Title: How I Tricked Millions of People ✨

The first trick had to be the levitating mug, because the only way to do it was to pretend that it was in my hand off the start,
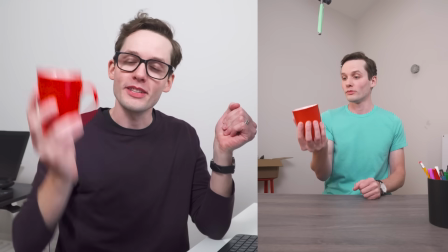256s
levitate it, and then to grab it secretly off a suspended rig. So there's a magnet inside the mug. It was just lightly magnetized to a steel post. And to get that fake mug into my hand,
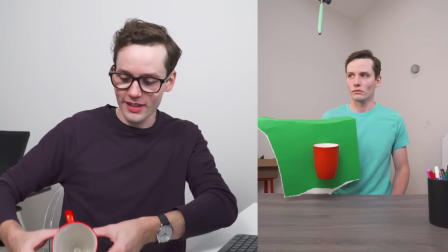269s
I filmed it on a green screen and slowly moved it through the path of dropping and then levitating,
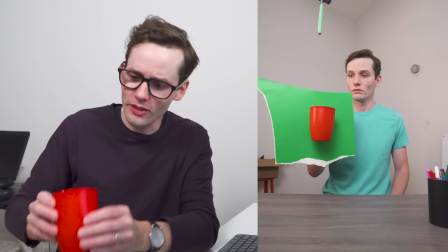276s
just so I could grab those frames and you'd feel the real rotation of it.
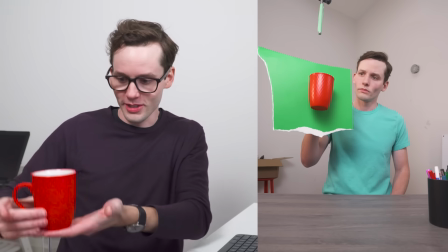281s
Otherwise, it would just be, a frozen image floating around like this. Basically, everything after the floating mug is done by me doing an action,
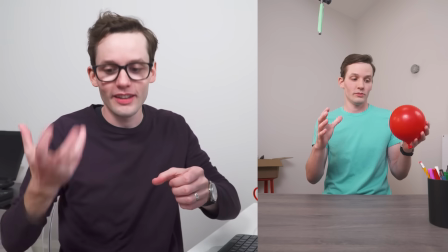291s
freezing, having the props swapped out, and then continuing the action. I'm especially proud of the pencil through the balloon.
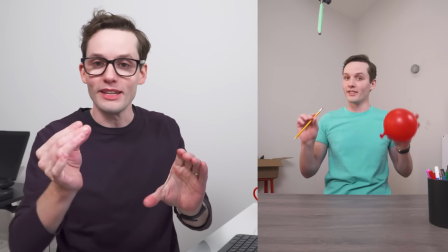299s
And we did that by me pretending to stab a balloon with a pencil,
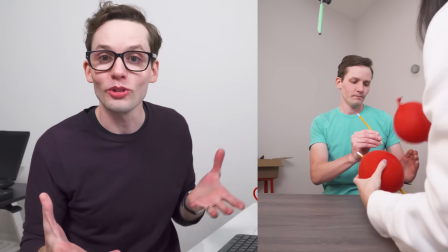304s
and then we swapped it for a balloon I had made that had a stick inside of it,
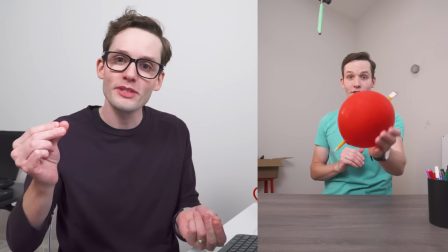309s
and then I actually just super glued the tips of a pencil to the outside of the balloon.
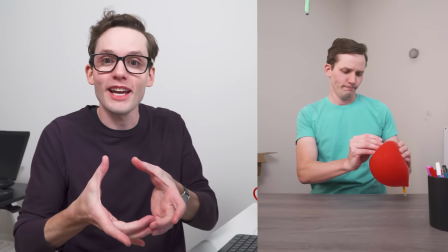314s
Now, unfortunately, while I was filming, the stick inside the balloon actually twisted and got out of line,
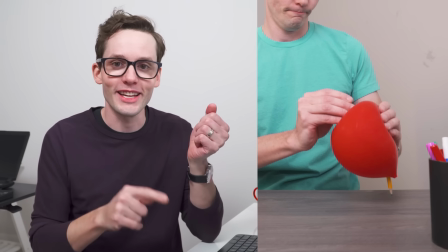322s
so the pencil doesn't actually line up with the stick inside. And you can see that in the video if you look really close. I tried to hide it, but that's the one mistake that made it in. Okay, that's it for the big physical stuff. And now we can take a look at the editing, and I'll show you how I used AI to take those 9 times that I froze and make them completely invisible.
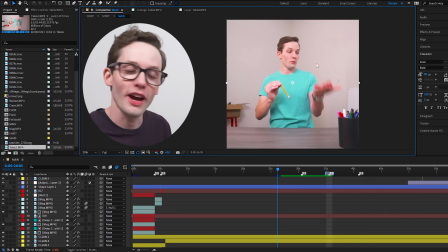345s
Here is my Adobe After Effects project file for this video, and I'll keep things pretty general. We'll just look at a few fun little things that I did. And the first is that you can see my timeline at the bottom here.
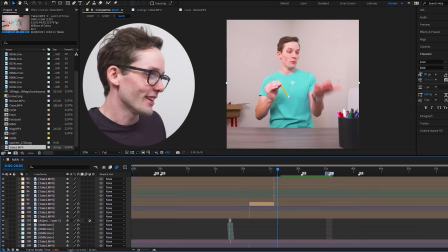357s
We scroll down, this is the entire video, and it has 100, 140, 168 layers. So off the start, the mug is of course fake. Let's take a look at that.
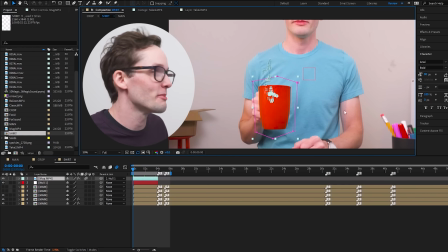370s
Here is the fake mug keyed into my hand. We take the effect off.
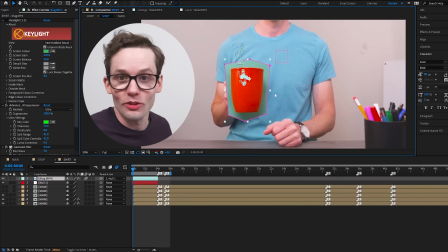375s
You can see that it's in fact green screen behind it, taken out. And then I hand animated the mug every single frame, so tracking it along with my hand position.
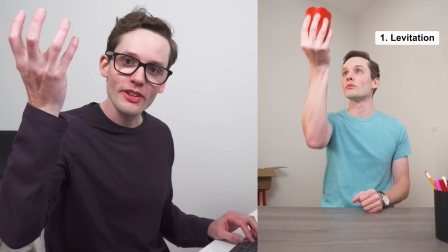387s
So I animated that mug upward until it matched the position exactly of the mug that was on the rig.
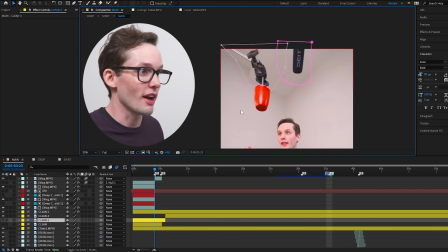393s
And you can see all the gear is right here in the shot. And what I did was just cover it up, so you never know. All right, to understand how I used AI to create this, let's take a look at one of the freeze frame tricks. And there's 9 of them. What I'm doing is just cutting out the time that I freeze. And one of the biggest problems about freezing and then continuing is that the tilt of my head might change, my facial expression might shift just a bit. And I know that's where people are probably going to be looking, so it's crucial that my face smoothly transitions over that cut. And that's where AI comes in. So I would grab a frame from before the cut, a frame from after, and run it through an AI interpolation software.
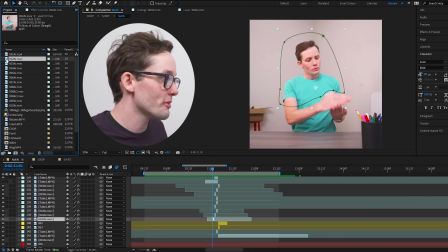438s
And we can jump into the project here and just grab a clip that I made. I'll play this.
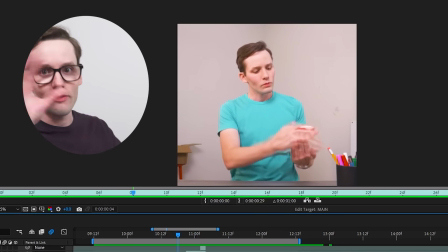443s
It's so short, but what it is, it's that frame before, frame after, and I'm blending with AI.
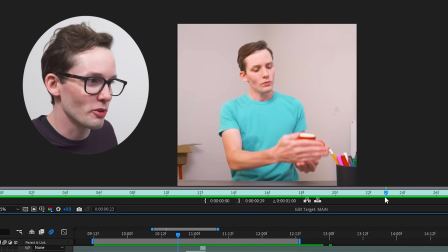449s
So you can see my hands look terrible, but I'm only using it for the face.
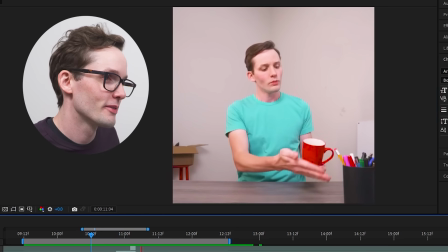454s
Okay, so this is what it looks like with the AI blending. Now let's turn off the AI layers and see what it looks like.
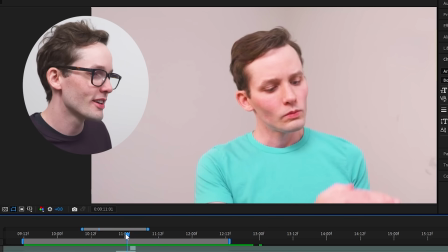462s
Okay, so all I've done is hide 3 AI generated layers. Let's watch this. Not terrible.
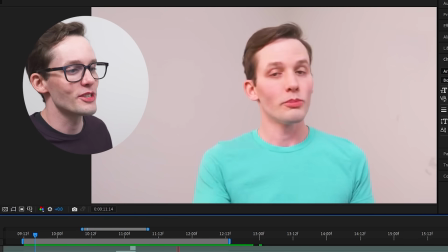470s
You can see that massive jump. And that was the shift in my head while I was freezing.
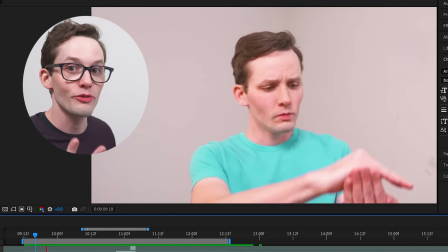475s
It must have been drifting back. So something as simple as adding 3 frames can make that jump invisible. Let's take a look at the pencil stabbing through the balloon.
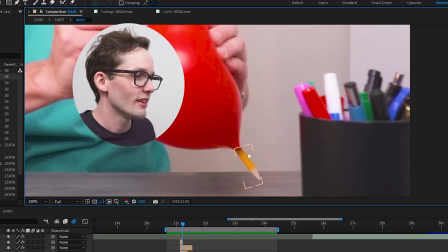484s
When I stab through it, this pencil I had to fake, so that's made up.